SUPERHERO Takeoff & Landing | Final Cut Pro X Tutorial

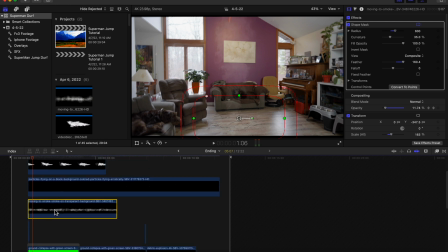So basically you can just put them over top of our clip. With this one, I have the blend mode set to normal.
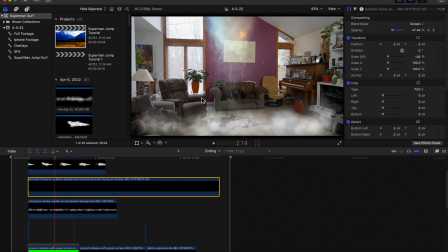I have particles that fly through the air. I started with a low opacity at the beginning of the clip.
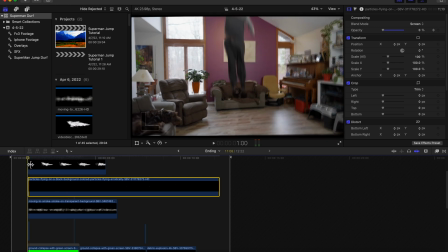So if you go up here, you can see if I go back to the very first frame, I set a keyframe. I lowered the opacity to 0%. You can see over here, it will gradually increase. I had it go to about, looks like 100% right there. It stays at 100%, and then I start fading it out around here until the end.
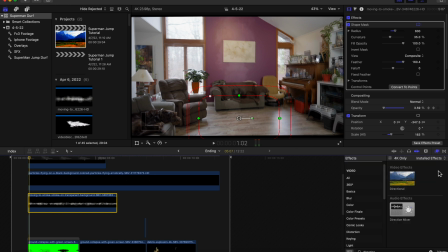With this smoke on the floor, I went to my effects tab. I typed in mask, and I grabbed the shape mask. I put the shape mask on top of this smoke clip, and that's what you're seeing here on the screen I set keyframes on the shape mask so that way it kind of spreads with
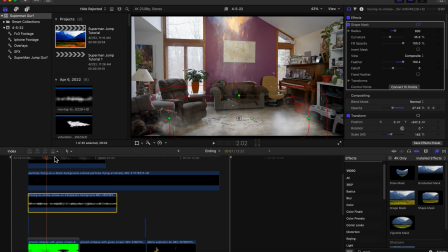the smoke and isn't instantly spread across the entire floor I wanted it to really make the effect look real so I let that gradually spread out and then I also have keyframes on the opacity so that smoke on the floor dwindles
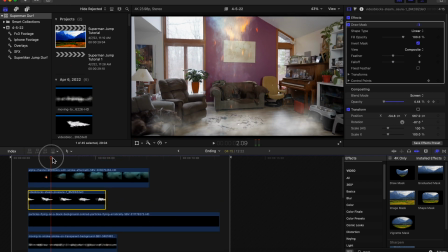out and I do a similar thing with this steam pressure I got from storyblocks so it actually starts at the inside of the screen coming to the left what I did
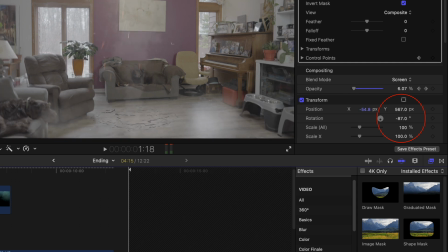is I just change the rotation so the smoke so the steam pressure would be going upwards that's what you're seeing here so try not to get it
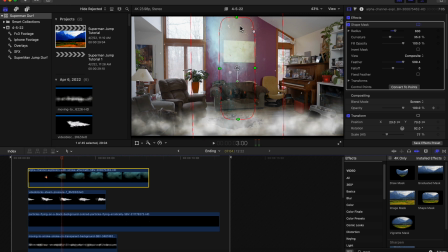confused with my this alpha explosion smoke that's actually coming from the ceiling with some debris in it because i wanted it to to kind of sell
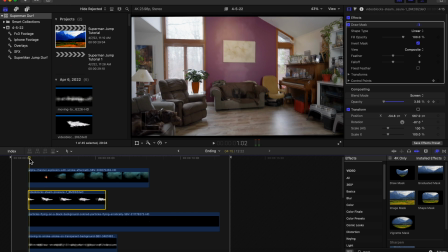the effect of the roof blowing out as well so this steam pressure i have the opacity start at about four percent as he takes off and that gradually goes up and then back down to nothing with this smoke I added a shape mask and I set the blend mode to screen and then
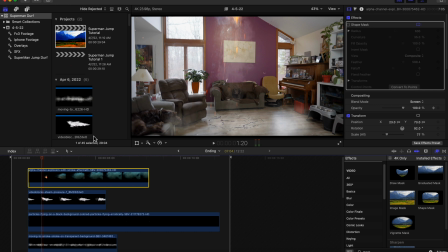I feathered out the shape mask and that was because without the mask you can see towards the end here it creates like a harsh line. Come back and I add my shape mask with the feathering it takes that away so I have a it just looks a lot better.
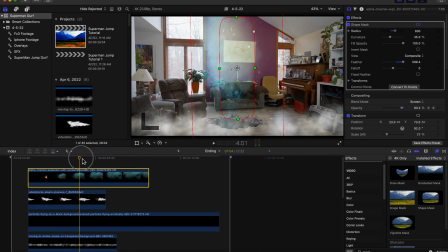Here until I have the clip end I lower the opacity until it's gone.
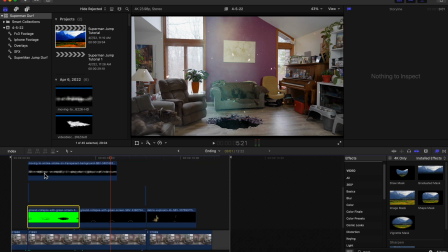So with all of these effects here I also have this unplanned I mean none of it was planned but this was really unplanned.
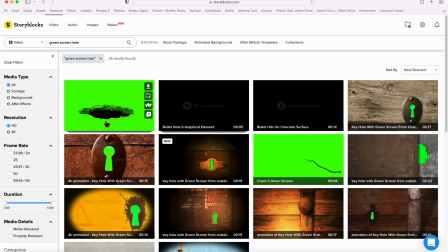I found this collapse hole in the ground. That's where the ground collapse is. So I downloaded that as well as all of the other overlays you saw.
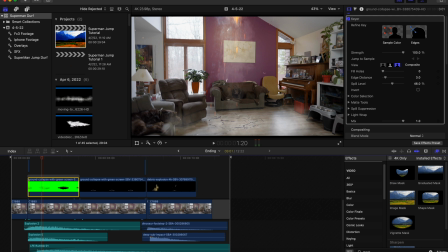So let me start with once you put anything with a green screen on it, what I did was I went to my effects panel, typed in keyer. So that's where you can see if I click on this clip, I have a keyer here. If I get rid of the keyer, it shows my green screen.
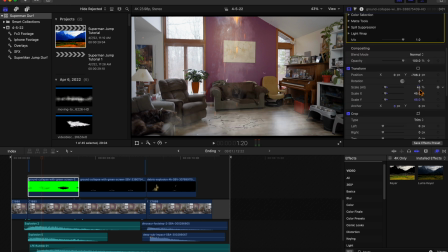I had to change the position of where the ground was falling in and I had to reduce the size of it down to about 45% added this keyer
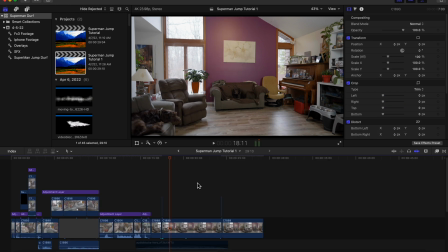effect to the green screen which blends it in and everything is just about tweaking it to your liking it's always a little bit time consuming to get exactly how you want it so that that's the gist of it I hope that was helpful so with the directional effects the earthquake effects
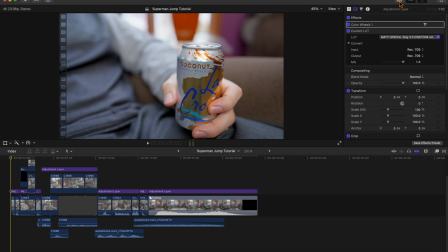the sound effects the music the overlays the green screen the particles all that stuff a little nice intro to go with it, this is what we have.
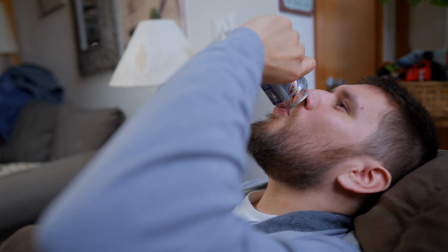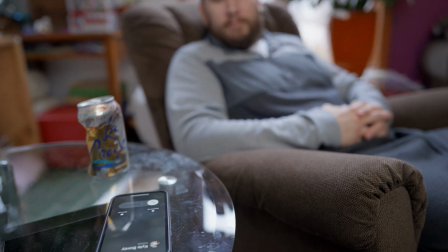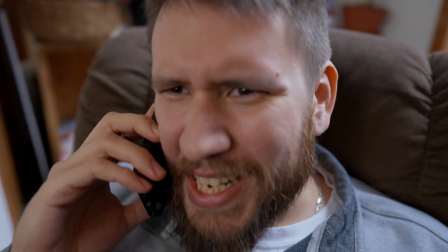Hello? What do you mean Timmy's in the well? I'm on the way.